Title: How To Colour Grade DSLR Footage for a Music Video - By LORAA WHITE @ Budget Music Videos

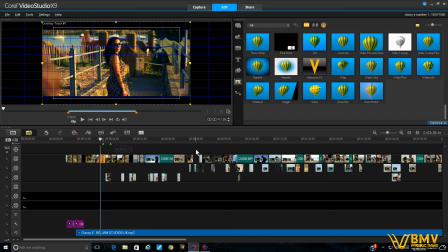20:30 So once you have your shots all in, and you've picked all your shots, and you've got your dialogue,
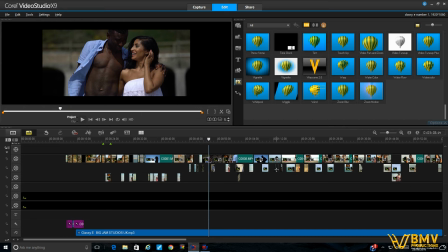20:36 and you know exactly where you want shots to go, then what you have to think about is making sure that it's consistent throughout, and the same sort of color look, and the same sort of balance of colors.
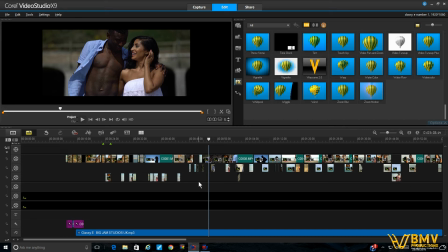20:50 So if it's strong true blacks throughout, then you got to keep that. If you want it to have that saturated, faded, bright look, then it's got to be like that throughout. And it's just a case of just sitting through each scene. I think it's quite good.
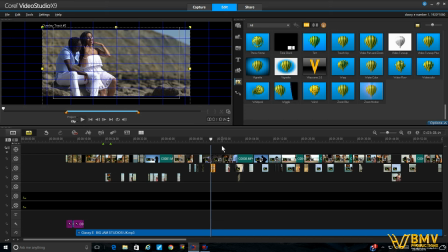21:04 You know, I've got a scene there for 10 seconds of similar shots where it's going wide, close, walking shots, panning shots.
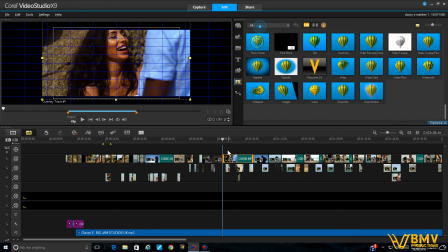21:11 So what you can do is literally, if you set one, I guarantee you can set them all the same and it'll look fine.
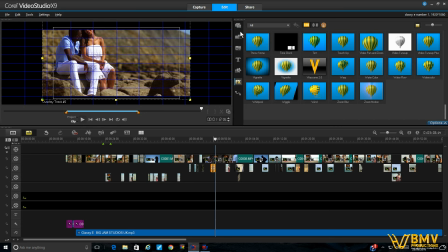21:19 You know, if I just play around, oops, face the location of the shot.
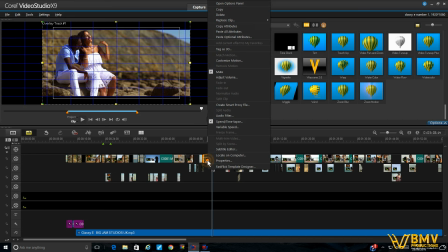21:24 So yeah, so luckily you can do stuff like that, and that's a great time saver.
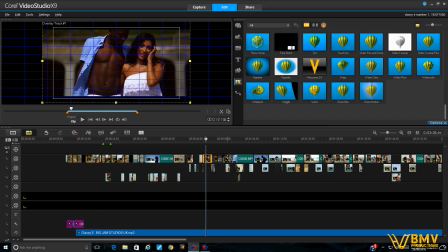21:28 You don't have to sit and do them independently. It's just copy and paste the attributes. I'm not saying that's what I'm going to go for. That's a bit strong. So that shot in particular, I might fade out a little bit because it's very hard to see him there. He looks a bit dark. But the rest of it, you could copy and paste it, you know, and make it still a bit dark.
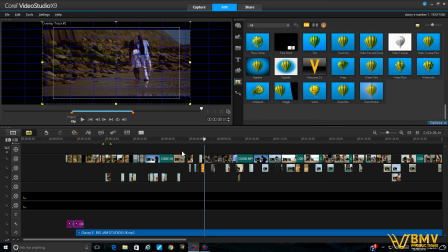21:46 So I would probably lift that one a little bit with brightness or the gamma. So yeah, I mean, in a nutshell, for color grading DSLR, that's what we do.
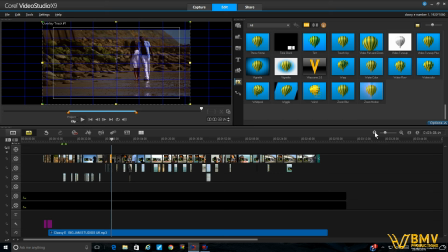21:57 I mean, ultimately, it really depends on, first of all, your cameras.
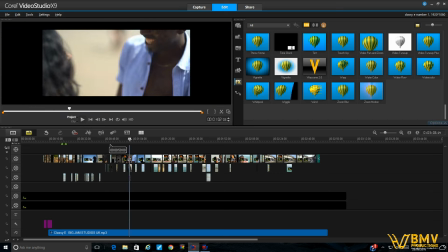22:02 It depends on your software you're using and what you have access to.
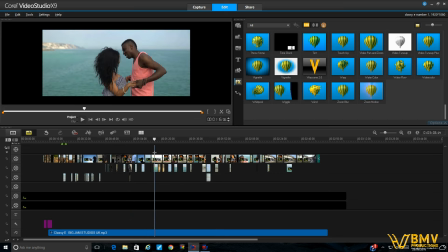22:06 Not all softwares have them, but I would seriously recommend getting a good software that has these sorts of facilities like tinting, and where you can play around with things like the gamma and the color and brightness, the saturation, all those things. I mean, that just looks lovely there. I love that. Look how clean that looks now.
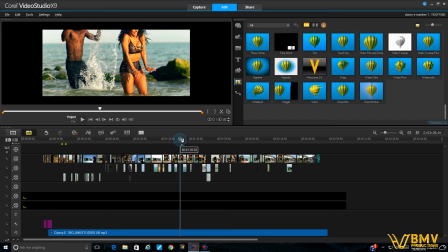22:26 You know, the other thing I would do, which I always think helps the color grade actually, are effects like blurring effects.
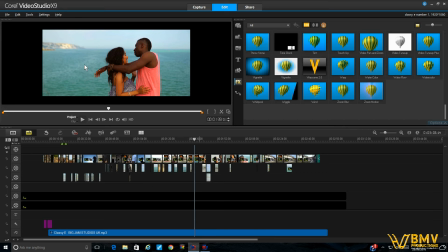22:33 I mean, obviously this has been filmed beautifully and I don't need to blur it in any way.
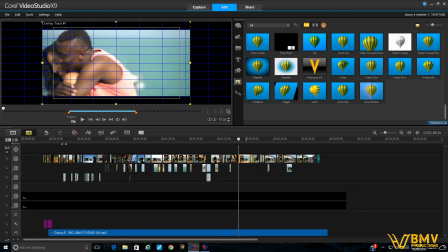22:37 But if, for example, a shot's been filmed quite wide, I don't know.
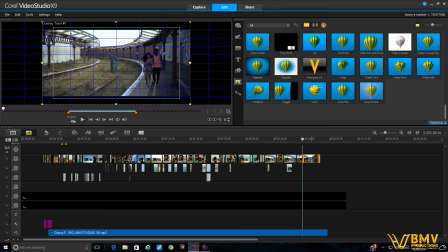22:43 I mean, this is a wide shot. I mean, it's perfectly focused on them, but you might want to add a little extra blur in there just to keep the focus. And that, I know that's not color grading, but sometimes that can really help to make the shot pop much more.
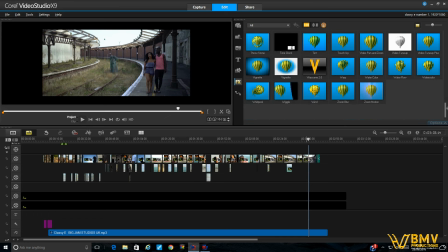23:01 In my software in particular, I have this thing called rack focus, which I've started using obsessively.
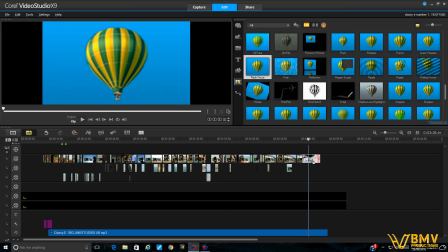23:08 And I'll just show it to you quickly. So if I pull it down onto my shot, I don't use it all the time, but I use it sometimes.
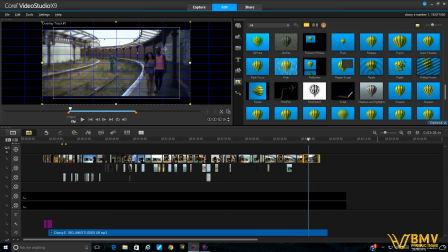23:15 So you can see it's blurred out the ends.
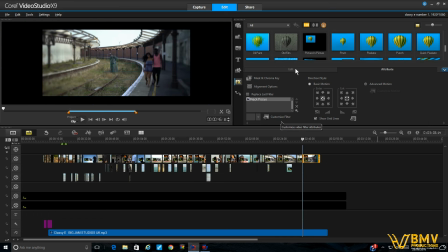23:17 So if I go into options and then customize it, now and go to the start of the shot.
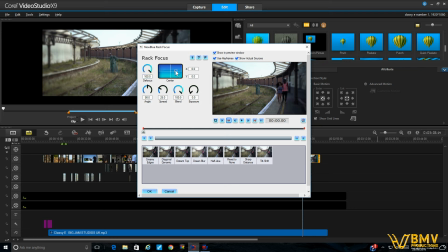23:26 So we want it to focus in on them, and their location is about there-ish. So as you can see, it has blurred all here much more profoundly and just brought the focus to this section here of the shot.
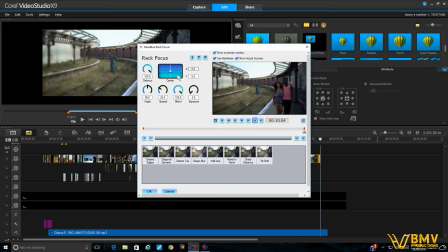23:41 And then you want to copy and paste that over. Well, no, they've moved, so you gotta almost move with them.
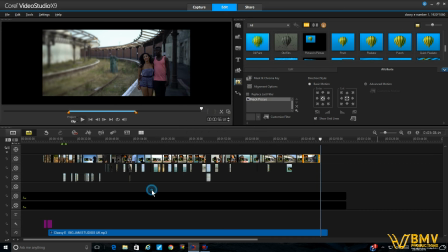23:49 There we go. I hit OK and play the shot. And I mean, that's just blurred that out. And it's not necessary in this particular shot because I think it's a beautiful shot and it doesn't need to have that on it.
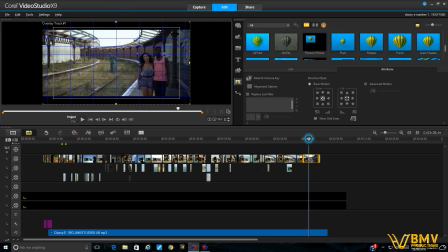24:04 So if I take it away, it's still a really lovely shot. And I think it's nice to see what's going on here.
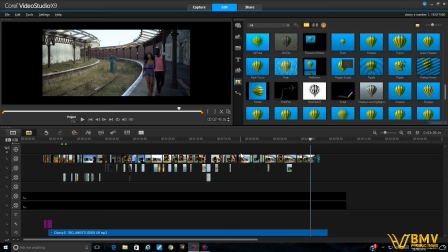24:11 I think it's a really interesting location. But just for example's sake, sometimes that can just really help your shots to pop even more,
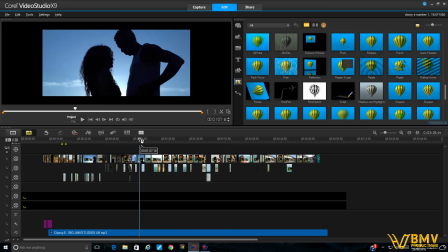24:19 especially when it comes to when you're doing the color grade and things like that. It really does help.
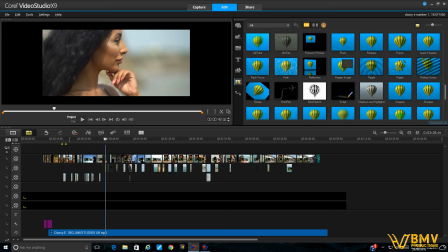24:25 These wide shots where they are on the beach actually is a good example.
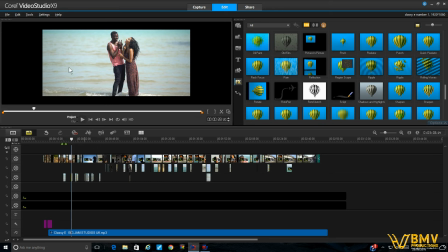24:31 I see these shots here. There's occasions where there was kids in the background and things like that.